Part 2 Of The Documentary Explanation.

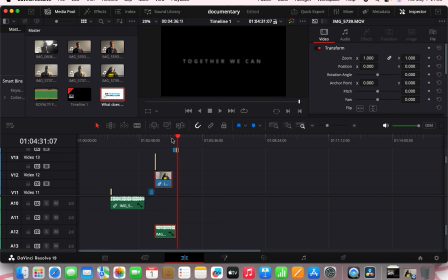496s
Okay, so I got a 1 hour for the music. I got a 1 hour clip, a 1 hour audio. So that was just too much for the plan I had. So for the music, I had to make sure it's fading.
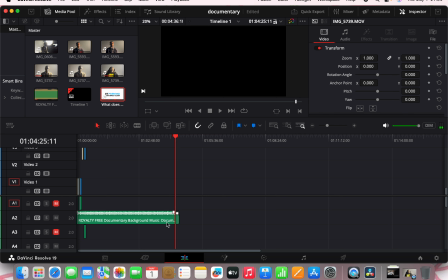512s
So all you have to do, it's fading to give that idea that the documentary is ending. So yeah. So I needed it to fade to give the viewers that the documentary is ending,
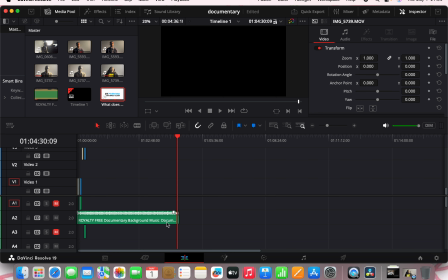529s
to give a sense of uniformity. And let me just give an explanation of how I faded the audio.
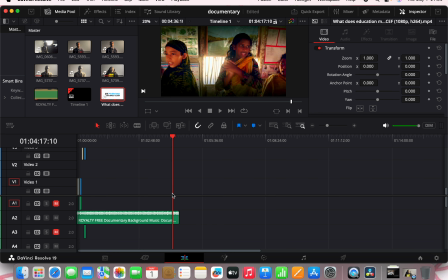542s
Okay, so I'm going to unfade it, and we'll notice how they're selling their girls for wealth.
So many girls get married at a younger age and they're not able to access education.
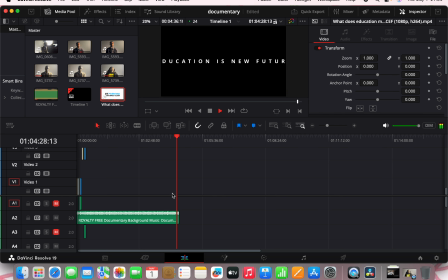Okay, so you notice the abrupt ending, which is not too uniform and not
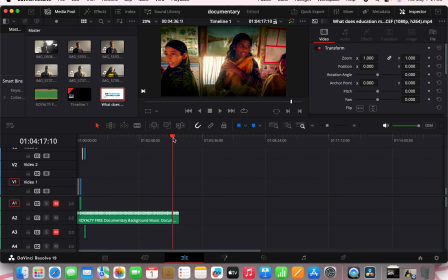573s
it's just not so uniform, and it doesn't sound very satisfying for the viewers as well. So all you have to do to make sure that it's fading at the end and reducing its volume as it ends, all you have to do is click onto your audio.
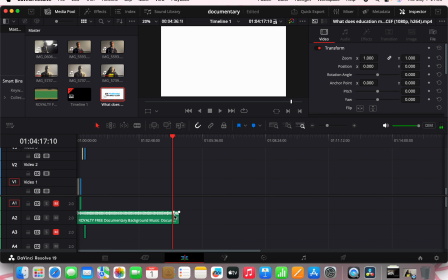590s
Oh, sorry. And sorry. Oh, sorry.
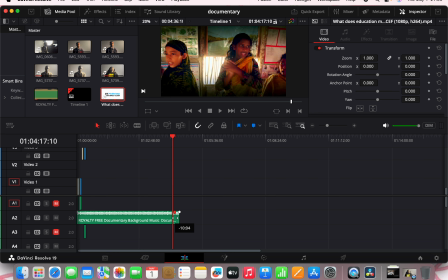601s
you have to do is just click onto your audio and make sure that it's fading. Yeah. Thank you, and this is my explanation on how I created the documentary. The documentary will be
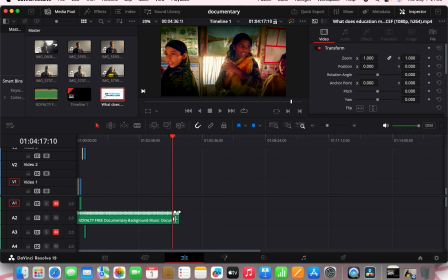616s
viewing to ages 13 to 25, because this is something that will be relating to the age groups that I'm looking at. And yeah, thank you so much. This is a documentary that will be looking onto equality, and yeah, thank you.